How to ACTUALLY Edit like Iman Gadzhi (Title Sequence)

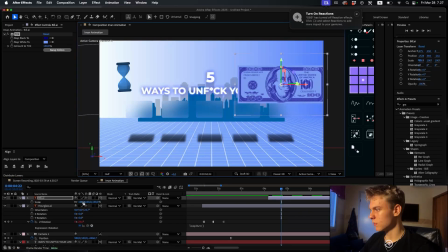742s
Now I'll make this 3D as well. Scale it down, place it somewhere around here. And the way we add the wiggle thing is we're gonna add a warp.
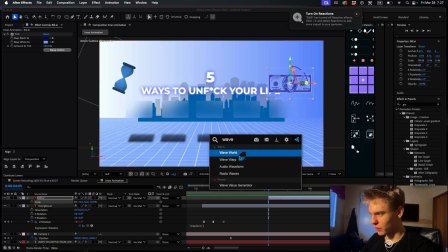753s
What's it called? Wave warp. Yeah, so this one. And you can already see what this effect does.
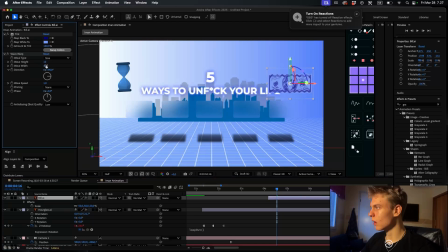759s
And I'll play around with the settings a bit. I'll increase the width. Get it something like this. Make the direction maybe 7, maybe 6. Yeah, I like this. This looks good enough for me. I'll place it a bit above here and I'll move it away. Alright, I like that.
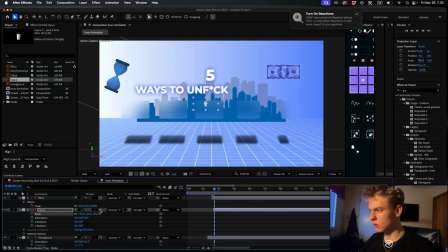775s
And the last thing is this cup. So add the cup, make the cup 3D, and you want to kind of scale. Oh shit, this is terrible quality.
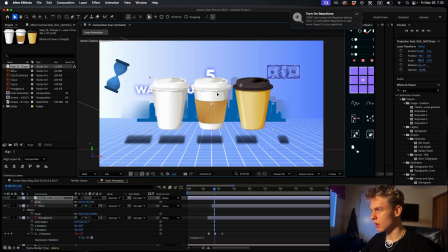784s
Alright, the cup was really bad quality, so I went and searched for a new cup.
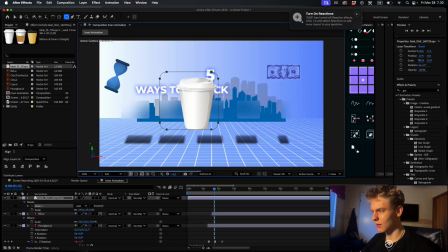789s
And I'm just going to mask out the cup I want. So like this. I'm gonna provide this cup without you having to mask, but yeah, this is, you see behind the scenes, the pain I have to go through with these videos. And just add a tint effect to this one. And map the white to something like a dark blue.
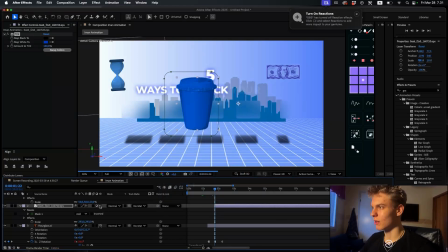809s
To something like this. That looks good. Make it 3D. Don't make it that. Make it 3D.
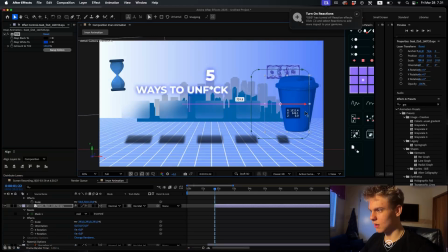814s
I'll center this anchor point. I'll bring it right over here. Make it away. Just make something like this. I'm also gonna add a vignette to this to make it look better and increase it quite a bit. And I'll make the position over here so it has a subtle shadow on the right side.
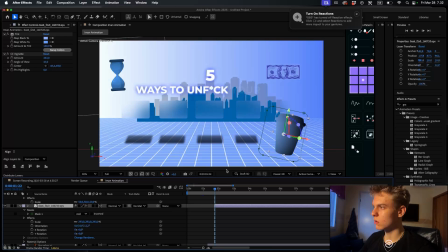833s
Great. I made the cup a bit lighter. I thought it looked better. And for this one, we're also gonna make some Z rotation. So just simple stuff. Just rotate it a bit and rotate it back a bit. And this one has some smooth rotation, so we're not gonna add the hold. So yeah, just kind of make it look like that.
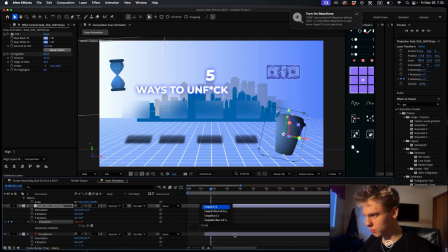850s
Hold option and click this and make the loop out brackets. That looks good.
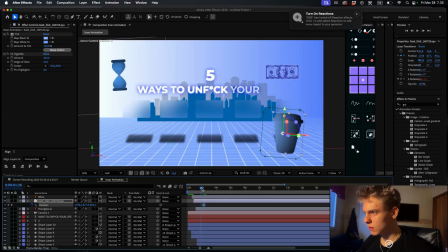856s
The cup also has some subtle movement, so I'll position it here, make a keyframe there, and I'll kind of make it away and a bit to the right.
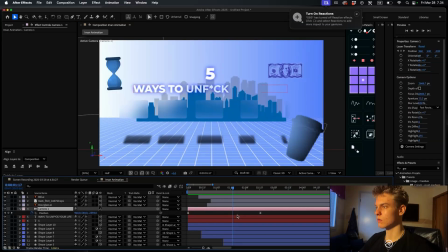865s
And easy as that. Yeah, this is looking pretty good. I'll make the camera movement a bit longer so it's not that fast.
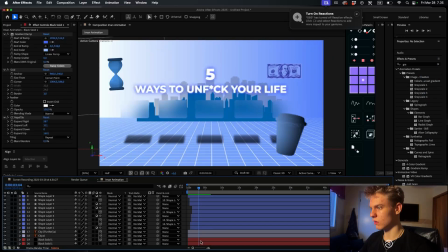872s
This is looking really good. A few more things we're gonna do. First off, for the floor, you're gonna wanna add a vignette.
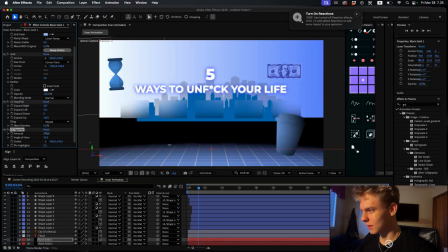878s
That looks so much better, holy shit. All right, you can up the vignette a bit.
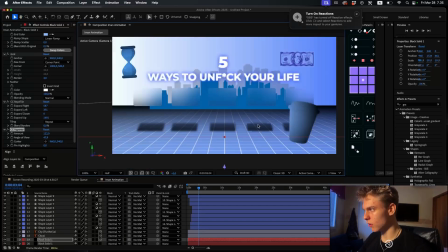882s
And what the vignette basically does is it makes the edges not so sharp and just makes it look so much better. make this angle of view a bit like this. I'll
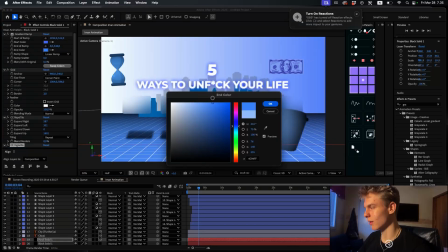891s
And I'll make the floor a bit darker. I think it'll be better. So something like this.
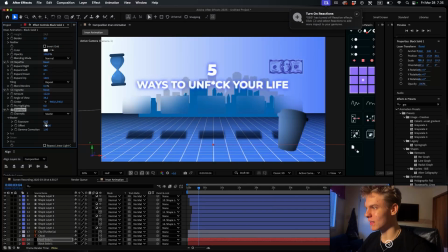896s
I might also want to decrease the exposure of the floor. Try to make it a bit darker. Yeah, I like that.
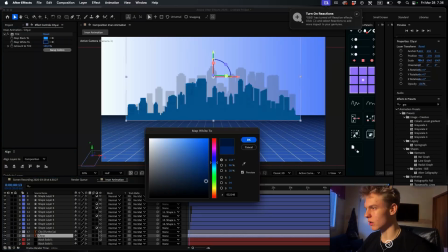902s
Now I kind of refine the city. I'll make it a bit darker. I'll also add a vignette to it.
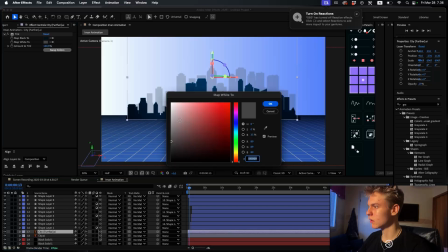910s
Perfect. And this one is pretty good. I like it. So it can stay like this.
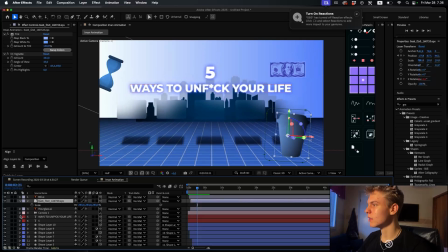916s
This looks really good. The cup is a bit too big. That's the only thing I noticed. Increase the cup size. Yeah, this looks so good. And one more thing I noticed. The 5 here appears a bit too early.
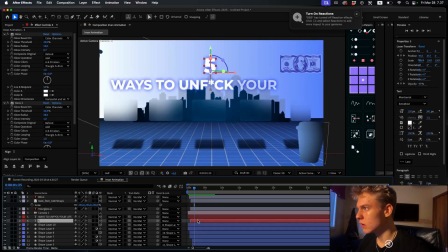930s
It doesn't even show the animation. So yeah, I just kind of fix this. And I'll make it even longer.
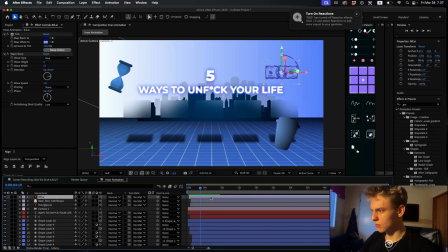937s
Yeah, I really like this. This will do. And the final things we'll do is we'll pre-compose everything.
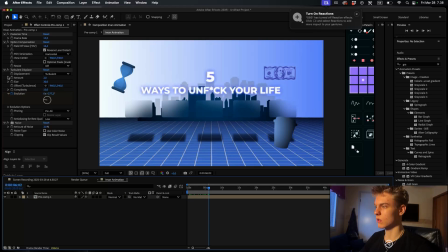944s
Now, I went ahead and added a few effects. I used my effect stack and removed something, but if you want to, you can kind of copy this so the posterized time makes it look laggy. This is what Iman uses in pretty much everything. Then the optics compensation makes the camera look like this, kind of.
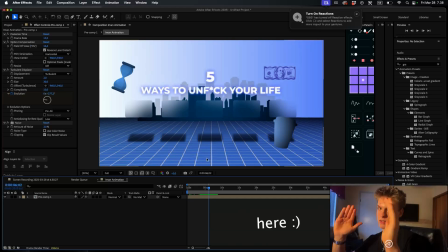959s
And turbulent displays makes these kind of wiggly lines on the grid, for example. And then just the subtle 3% noise to kind of remove the mistakes I made.
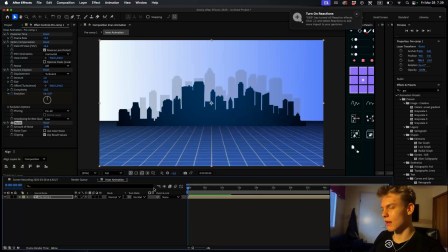970s
But yeah, let's take a look at the full animation.
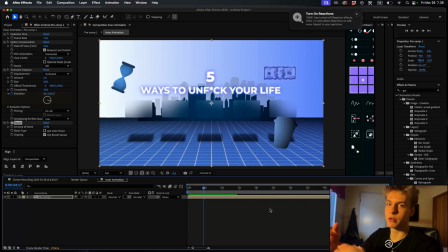977s
Looks pretty awesome, in my opinion. Nice. All right, thank you guys for watching. Hope you enjoyed. Hopefully you learned something. Make sure to actually implement what you learned. Don't just watch this and forget everything. But yeah, if you have any questions, feel free to leave them in the comments and let me know what you want to see next.